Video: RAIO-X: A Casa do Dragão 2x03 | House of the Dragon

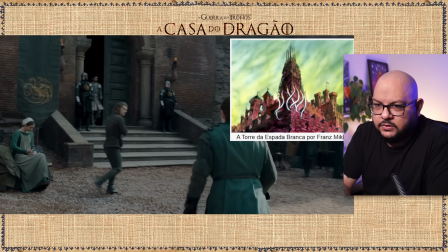12:12 Esse figurante passa, carregando aqui Algumas coisas para guardecer Os cavalos que vão Nessa comitiva Essa daqui tá pilando Talvez algumas ervas ou algo parecido Então tem vida, né?
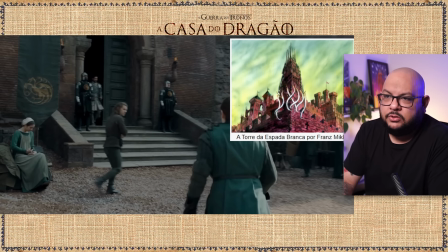12:26 A maneira como a série constrói as suas cenas Sobretudo essas cenas Que são em planos mais abertos Portanto locações também mais abertas Ela vai mostrando que tem vida Pra além desses personagens Que são os principais Aqui é um escudeiro,
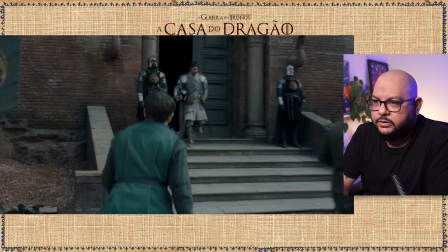12:40 famoso escudeiro Garoto de recado Mostra tudo, até chegar o Christian Cole com o cabelo cortado Porque sim, quando você vai pra guerra você corta o cabelo Porque vai que não tem uma barbearia no caminho, né? Então você já corta, quando volta, volta com o cabelo grande.
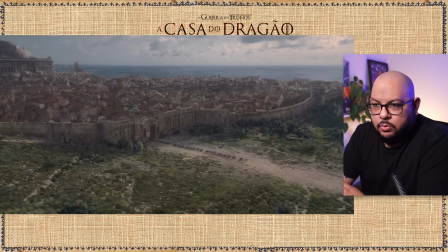12:52 Isso é relatado, inclusive. Relatado em súmula. Mostra-se muito pouco, aqui na primeira temporada, as cenas abertas. Mas aqui não tem isso, né? Aqui eles mostram muito, eles...
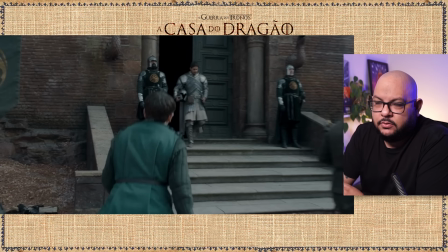13:03 Uma mistura muito legal de CGI com prático aqui, construído mesmo, a locação construída aqui já é o CGI.
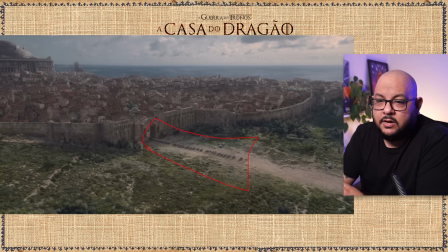13:10 Aí você consegue entender várias coisas, o tamanho da guarnição, das guarnições que vão. E também você consegue entender Porto Real, né? Essa cidade perfeitamente morada aqui. O quão grande é o Fosso dos Dragões, isso aqui é a Fortaleza Vermelha, isso aqui é o Fosso. Daí você tira a diferença de tamanho.
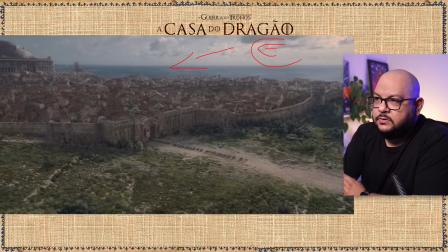13:30 E aqui já vem o mar, então pra lá já é Essos, aqui já é Essos, então perceba como é realmente uma cidade muito difícil de transpor, porque você tem que manter um cerco do lado de cá e é um cerco de frente única,
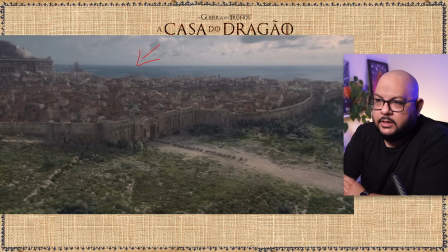13:45 porque você não pode fazer um cerco duplo, aqui e aqui. A não ser que você tenha navios. Então você tem que montar o cerco aqui com os navios, por isso Corlys é tão importante, e tem que montar um cerco por terra aqui. Aí você diz poxa, mas tem uns dragões e tudo, sai queimando tudo, mas será que você vai destruir tudo, já que você quer isso aqui?
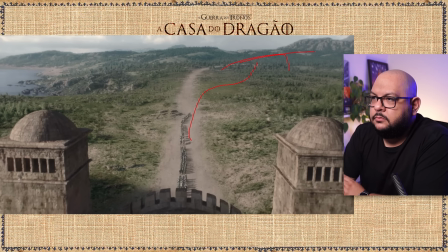14:04 Não faz sentido. Mostra mais um pouco. E o quão distante é, né? Não tem nenhuma outra construção, o quão distante é disso aqui tudo.
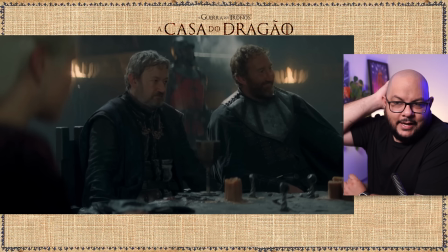14:11 Tava falando como as cenas são construídas com muita vivacidade, pra além do que tá na tela principal. E essas cenas do conselho negro, conselho preto, acho que fica muito claro isso aqui. Porque é uma mesa de deboches. Enquanto o outro personagem tá falando aqui, esse personagem tá rindo, Sir Alfred.
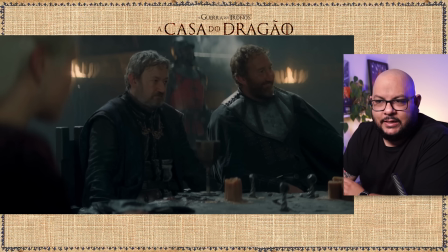14:29 Esse outro também tá rindo, né? Cada um tá fazendo alguma coisa. A câmera, quando ela quer inserir um assunto, ela corta só pra olhar.
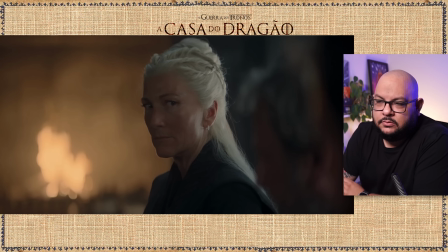14:37 Não precisa tá falando, gritando, berrando, explicitando. Você já sabe, pelo olhar do tipo. Ela reprova esse deboche. Ela reprova o que estão fazendo aqui. com a Rhaenyra, no caso.
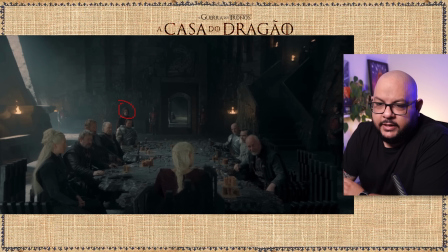14:48 Cara, todos os personagens, todos. O garoto Jace, os guardas, os lords, o Stanton, que volta aqui pra pouso de grahas nesse episódio, todos estão reagindo à Rhaenyra. E olha que ela sempre prestando atenção neles. Ela não tá necessariamente prestando atenção nela.
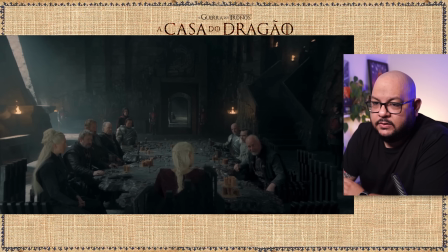15:05 Esses detalhes são muito, muito interessantes. E mais do que isso, não só isso. Ela é sentada na ponta da cadeira. Como quem tá ativa, participando aqui dali. A câmera corre muito pra Rhaenys nesse episódio.
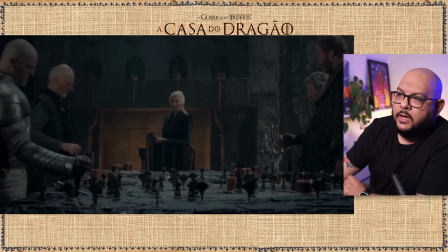15:17 Corre muito. Ela tá muito interessada naquilo tudo. Eu acho que mais do que isso, a câmera faz essa brincadeira de colocá-la brevemente na posição de uma rainha, nos vendendo que talvez ela fosse sim uma boa rainha, que foi negada sim. Inclusive eu fico muito com a impressão que ela seria uma excelente mão do rei.
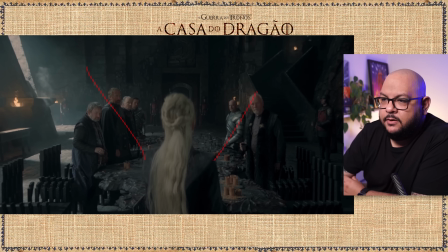15:32 Mas aqui colocam ela como a rainha, tanto que ela assume o mesmo plano que tava a Rhaenyra, né? Amassada aqui por esses lords, caçoando das ideias, e ela vai lá e manda a real. Ela tá no mesmo plano que tava a Rhaenyra. Ou seja, ela assume o lugar da Rhaenyra quando a Rhaenyra não está. Gosto disso.
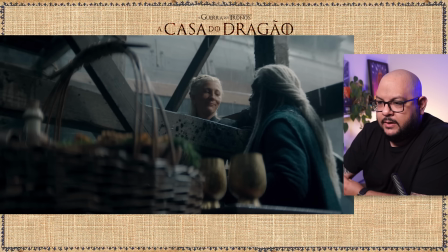15:46 Continuo aqui com a Ivy Best, que eu acho uma atuação dela muito interessante. Ela tem uma capacidade de...
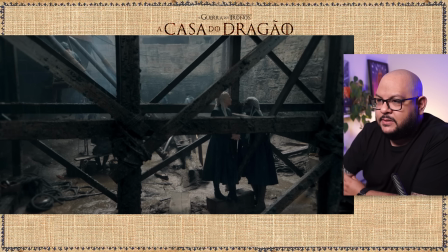15:52 O pezinho é tudo, cara. O pezinho pendurado aqui é tudo. Ela tem uma capacidade incrível de fazer as cenas simples serem incríveis, né?
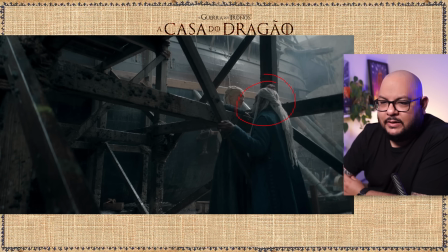16:00 Ela mexendo no cabelo enquanto tá falando, sabe? É muita direção, né? Opa.
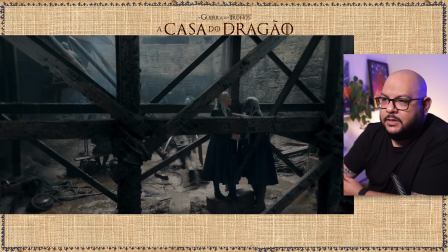16:04 A direção pedindo aqui, ó, mexe no cabelo enquanto tá falando aqui, balança o pezinho, mexe aqui nas mãos, né?
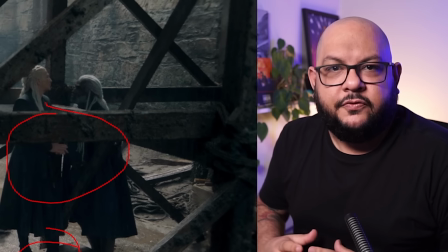16:10 Ela falando e... É. E a gente não fala assim, né? Muitas atuações são retas.
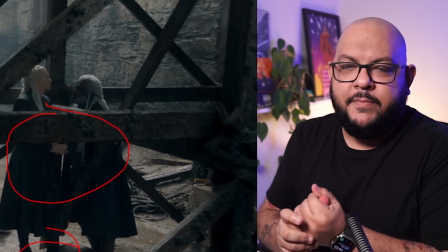16:15 A gente não é assim que a gente vive, né? A gente vive mexendo. Quando o personagem tá falando, a gente foge.
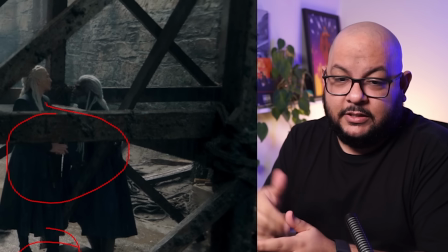16:20 O personagem não.
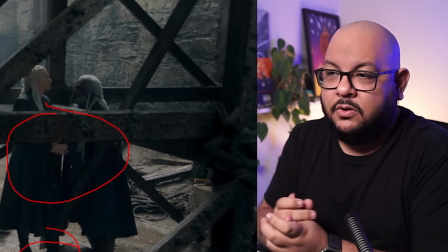16:21 Outra pessoa tá falando, a gente foge aqui ao olhar. Então essa direção é muito boa.
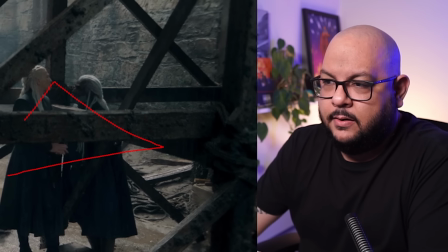16:25 E é uma direção aqui, nesse caso, da diretora, que faz uma série mais pura.
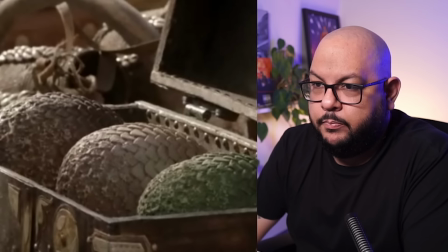16:31 Mais pura, ou seja, sem ser fantasia. Pura no sentido de não ter tanta petrecho. É mais vida real. E é por isso que sai uma direção tão boa, tão precisa, como a da Ivy Best aqui. Eu adoro as cenas dele. Adoro, adoro, adoro, adoro. Ela não joga o que ela pensa na cena anterior, ela joga apenas no íntimo,
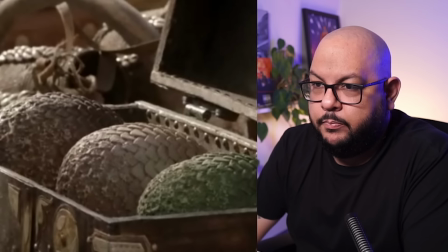16:50 e portanto se constrói uma cena igualmente íntima, que é essa cena aqui. Ah, tem outra besteirinha, o ator é mais alto do que ela, mas pra deixá-la mais alto do que ele, coloca aqui esse tablado.
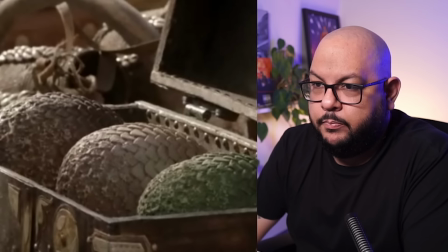17:04 Esse tablado geralmente é pra usar off camera, ele fica fora do plano, mas eles assumiram Aqui é mais curiosidade do que qualquer questão técnica, tem esse dragão aqui que vai eclodir, é um pouco de spoiler, e esses três não vão.
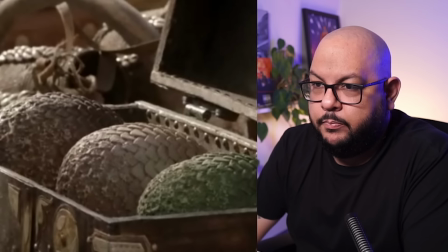17:24 Essas cores tão lembrando alguma coisa a vocês aí, porque pra mim lembra isso daqui, os dragões da Daenerys. Não estou dizendo que vai ser, tá? Não é isso. Mas, conta-se que os ovos da Daenerys vieram de uma pessoa chamada Elissa,
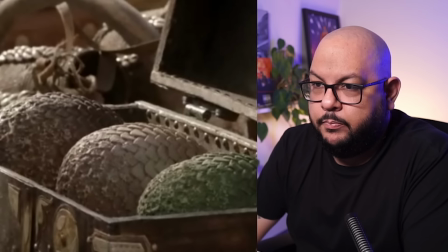17:38 ela roubou esses três ovos e os foi vender em Braavos, sendo que ela, a Rhaena, tá indo pra Pentos, que é por ali, perto de Braavos. Coincidentemente, esses ovos que se petrificam, portanto duram muito tempo, eles reaparecem muitos anos depois nas mãos de Daenerys.
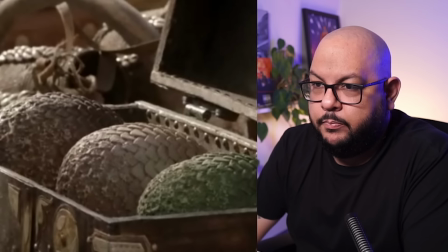17:56 Nos livros, a Rhaena, que foi casada com Maegor, que construiu lá a Fortaleza Vermelha, filha do Aenys, que era o segundo rei, ou seja, depois do Aegor I, era ela quem tinha a Dreamfire,
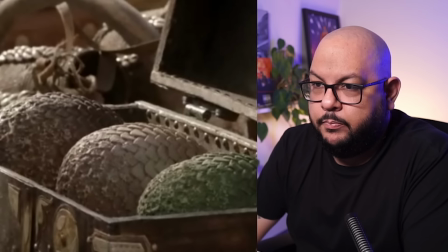18:08 é a dragão Dreamfire, e supostamente esses ovos são de Dreamfire, portanto também os ovos da Daenerys. Então pode ser que a série adapte para sendo essa reina levando os ovos lá para Essos.
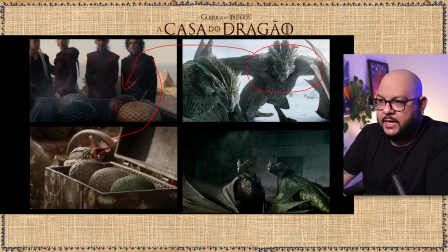18:24 Aqui tem o Drogon, que é o vermelho, o amarelo é Viserion, o amarelo aqui, e temos Regal, que é o verde. Ah, seria muita coincidência, né? Muita coincidência. Eles fizeram isso como um aceno, acredito eu, não sei.
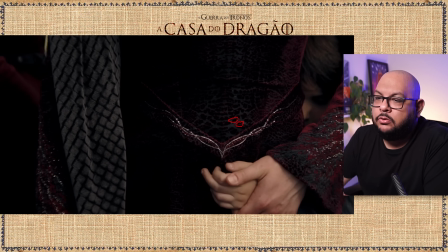18:39 Rapidinho sobre o figurino, ó, para essas escaminhas sempre, todos os figurinos da Rhaenyra sempre parecem. As escamas aqui, ó, de dragão, é impressionante, cara, como eles construíram isso aqui com muito carinho, né?
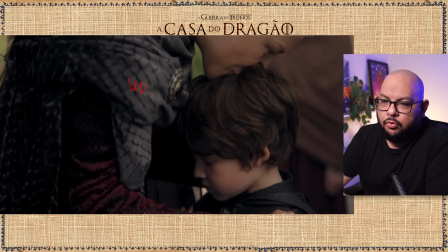18:52 Todos, aí, é isso aqui que ganha M, pô, ah, figurino, ganhou M, por isso, ó. Todos os figurinos da Rhaenyra têm uma ideia artística acontecendo.
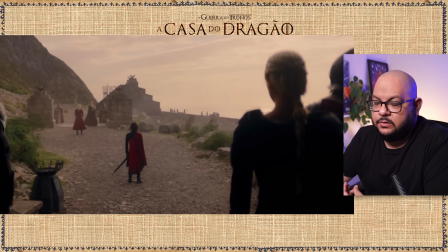19:00 Aqui eu quero mostrar o começo da atuação da personagem da Rhaenyra, mais precisamente da Emma Darcy.
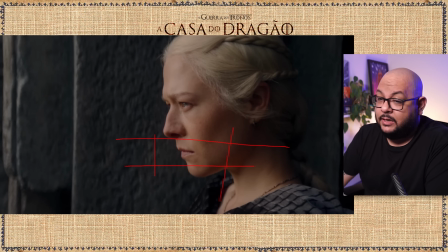19:07 A atuação dela passa totalmente pra cá. Antes ela tava muito errante, né? Até aí ela fica muito errante. Ela começa a tirar um pouco desse choro do olho dela e começa a descer de uma maneira mais agressiva em como ela cerra os lábios, como ela observa aquilo ali e começa a colocar um ímpeto naquilo ali. Mas depois eu volto a falar sobre.
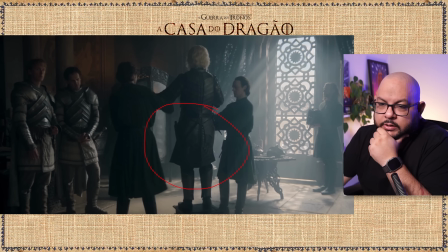19:26 Quero mostrar como definitivamente a armadura não ficou legal no rei, tanto que ele tá olhando aqui, como quem diz assim, isso aí não, ficou muito grande, né? Ele é muito menor pra armadura, a armadura aqui do Aegon I, olha a diferença,
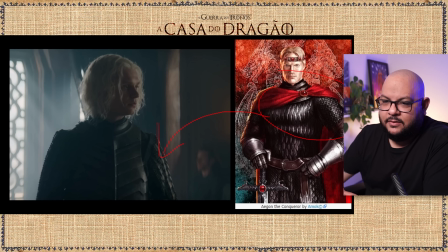19:39 preenchida aqui nos braços, olha a diferença, e aqui ela praticamente vazia, parece um saco. Como ele, e aqui vem a atuação, se atua demais cara, como ele não consegue fazer o que quer,
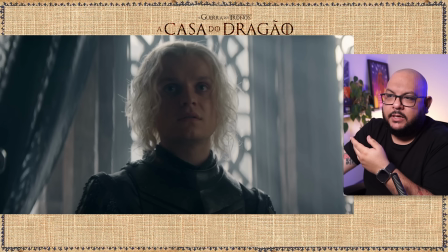19:50 porque o Larys enche o saco dele, ele vai retomar o poder dele. Os amigos estão zoando, então ele vai colocá-los no seu devido lugar.
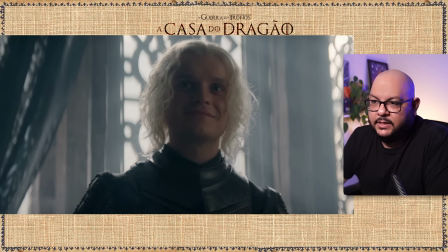19:59 E aí ele fica bem. A câmera desce. Se aqui a câmera descia pra mostrar esse poder, né?
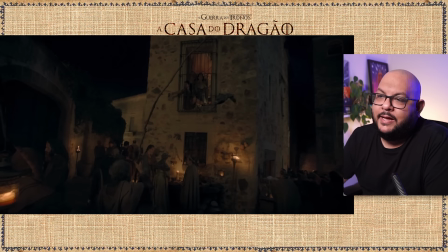20:04 Essa câmera de baixo pra cima. Aqui ela desce na altura dos olhos, ó.
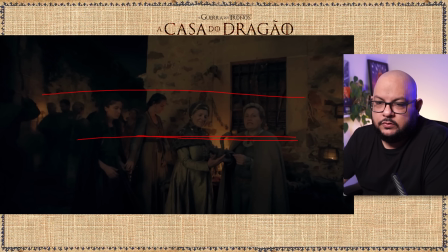20:08 Ela agora tá na altura dos olhos, ou seja, fomos ao canto mais baixo de Porto Real.
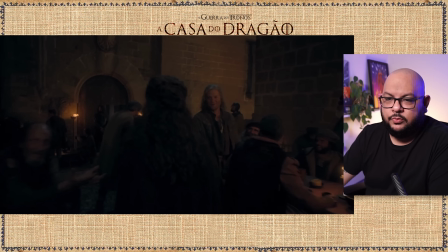20:14 Somos da altura deles. Portanto, somos a plebe. E aqui a gente entra na taberna, ó.
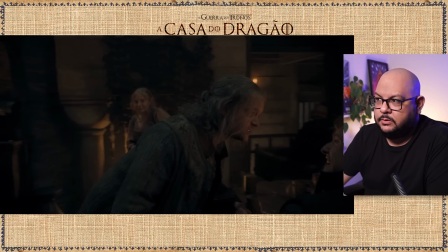20:20 Sempre na altura do olhar. Nunca abaixo, nem tanto acima. A não ser pra mostrar o local, e aqui é outro esculacho.
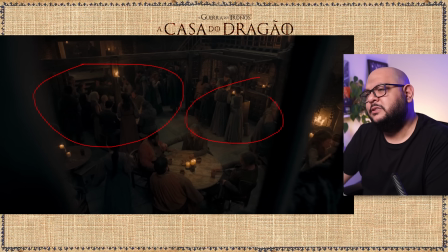20:26 Olha o tanto de figurante, o local construído.